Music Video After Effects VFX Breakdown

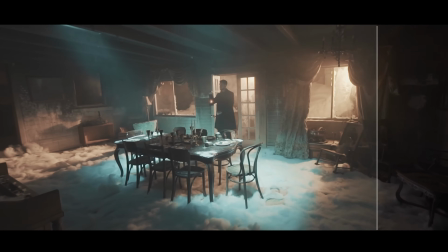To solve this, you can do a quick garbage mat, just black out anything that is moving, anything that could be distracting to your tracker,
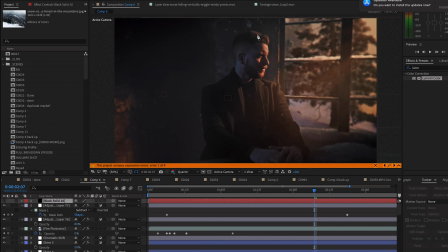and once you pre-comp it and you can just run the track and the analysis over that,
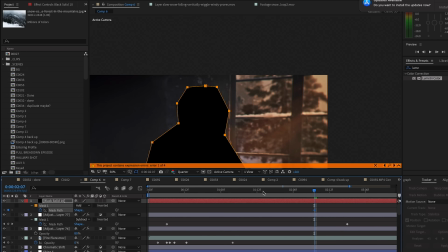then you should be fine. So this is kind of to summarize how you 3D track a scene very simply in After Effects.
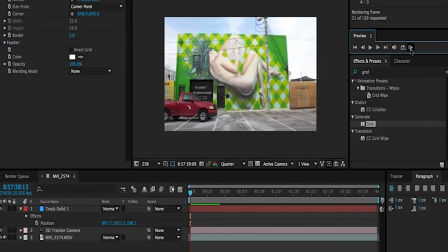If you want to dive deeper, I've made videos in the past that really take you step by step, but I wanted to make sure that I included some of this here because, this is the foundation.
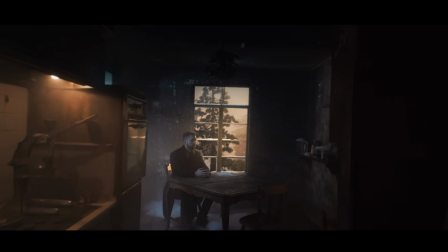The beautiful thing from here is that once you have your scene 3D tracked, you can do anything, really. You can add stuff in it wherever you want, and a really simple way that I did this was by essentially selecting a bunch of your tracking points,
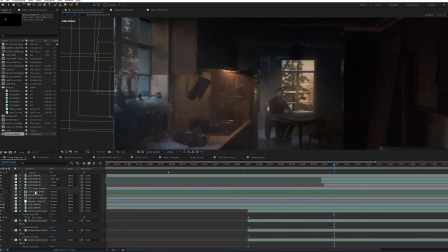and you can do this just by selecting the 3D camera tracker effect if you're not seeing all these dots on your screen. But if you select it, you see these dots, and then you can select certain areas or maybe a certain groups of dots on certain surfaces.
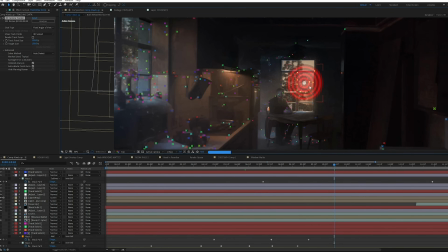For example, I did this with the back windows, the walls, And once you have a solid that you create from that information, now you know exactly where that thing is, where that place is in your space, in your environment. So what I do from there, all it means is that I have to copy the position coordinates of that layer,
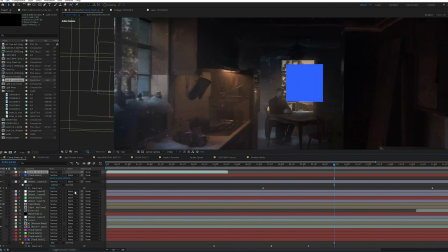of that 3D layer, and then make whatever other 3D layer I'm bringing into my composition, to have those same position coordinates just by pasting them onto that new element that you're bringing in.
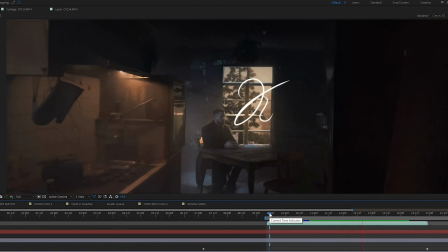So it's really that simple. The main steps are you 3D camera track your scene, you figure out where things are in your space where you want to add them, and you just add stuff.
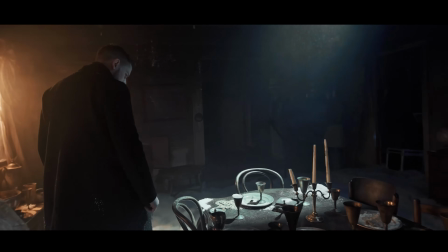That's pretty much it. After that, it's just color correcting them, which was definitely a pain for this one.
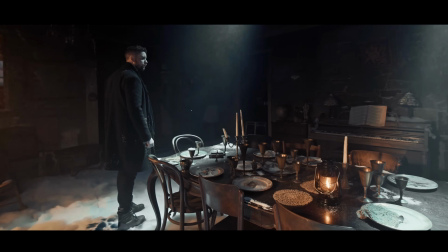Once you have these basic steps, it's just a matter of repeating them, and that's what kind of adds complexity to it all.
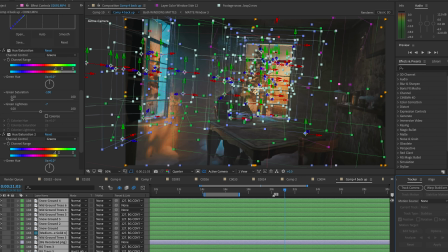I mean, that's when you start to get a lot of layers, and that's really why things slow down. That's really why things get confusing and overwhelming, but really the techniques are super simple.
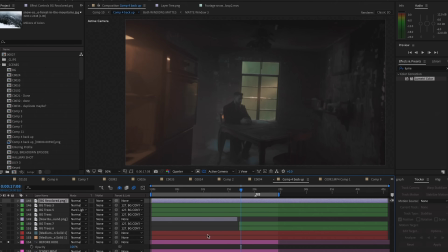And the nice thing is, the more you get comfortable in all this, and also the more that you're organized and you're naming your layers, the more you can stack things and add detail to your shots,
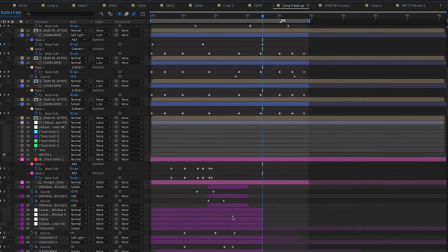and also have it behave properly, since everything is sticking to your scene, moving with your scene.
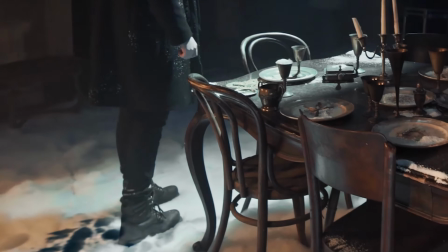What you saw with the footprints in the snow, for example, were just these footprint textures that I tracked into the scene,
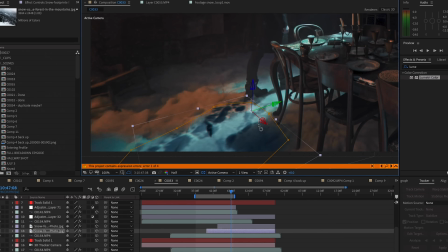and I just kind of rotated them to match with my floor plane.
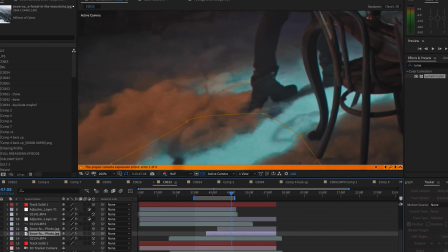And then I just revealed them with a mask underneath the foot of Steven, which the portion of that foot was also rotoscoped so that the footprint could actually be behind the foot.
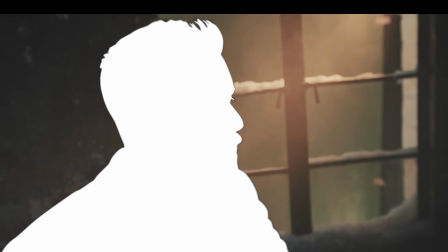I'm gonna insert a quick tip here. If you're rotoscoping anything, consider it outsourcing it,
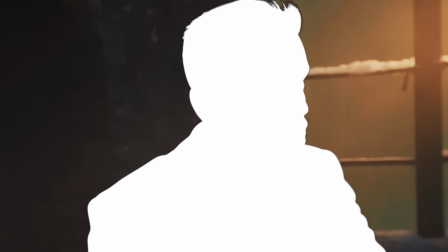because there's a lot of really talented people from all over the world that could also offer you some decently cheap labor, and it could save you the headaches of rotoscoping. That's what I did for this project, and it honestly saved me in terms of time for the deadlines and in terms of just stress, because no one wants to rotoscope.
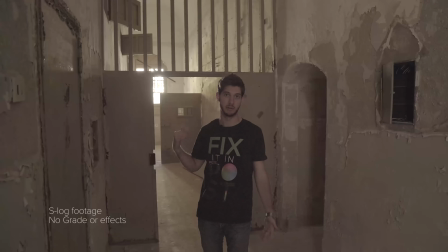But anyways, you get the subject rotoscope, now you can add stuff behind them, and that applies to adding snow behind that layer.
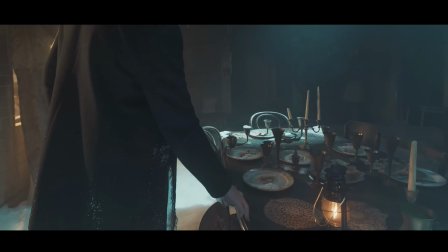And aside from adding effects behind your subject, you can also create a subtle layer of separation, and you can bring even more attention to your subject,
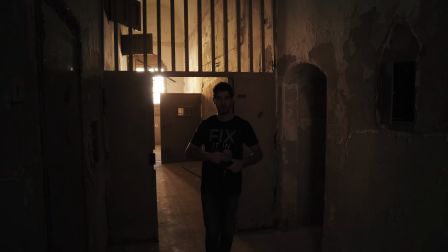because you can add some atmospheric elements, some different color contrast in the background in relation to your subject.
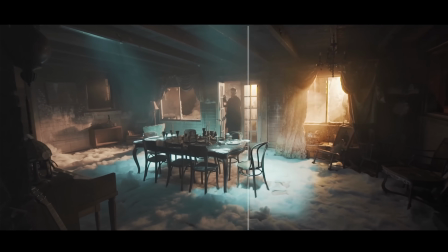And this is where enhancing your cinematography a little bit can come in. But from adding these snow elements to fire on the wall, the techniques are pretty much the same.
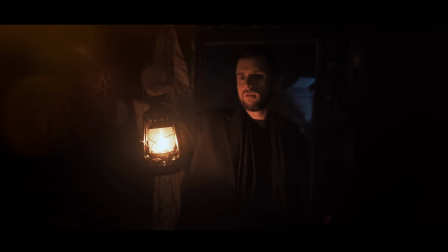And a great thing that helps VFX like this is not just showing them, but also building up a certain structure around them to really sell them.
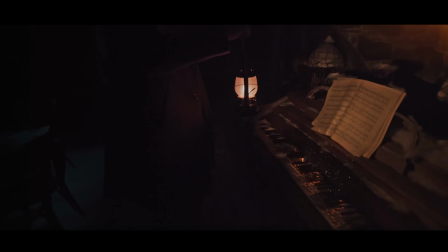Almost like a joke to a comedian, you need a good setup, and then that VFX can kind of hit that punchline much harder.
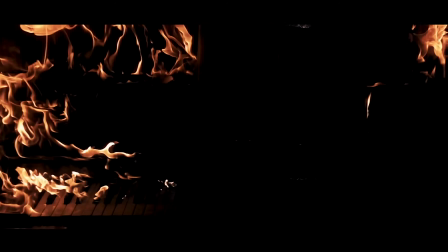And that brings us to this piano sequence where it's fully engulfed in flames, and I actually got some questions about this.
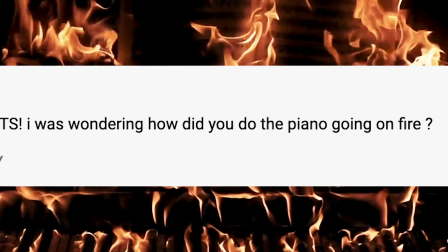And in this case, it's actually not even a VFX at all. This is 100% unedited stock footage.
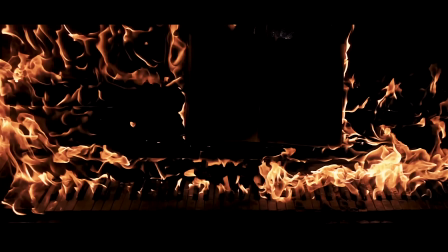And of course, this is super specific, but that goes to show how simple things like that can add a ton of production value. And to dig deeper into this particular shot, just like what we did with the footprints,
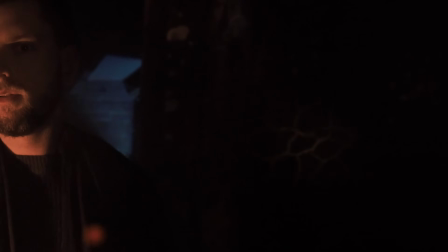a lot of these are just textures that are overlaid, and they're sticking thanks to the tracking data that we have to whatever surface,
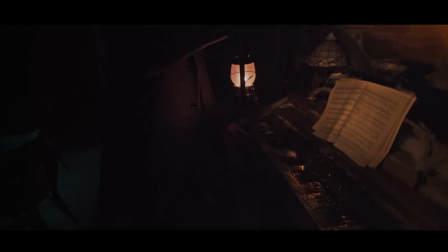and then we just kind of expand different masks to reveal them.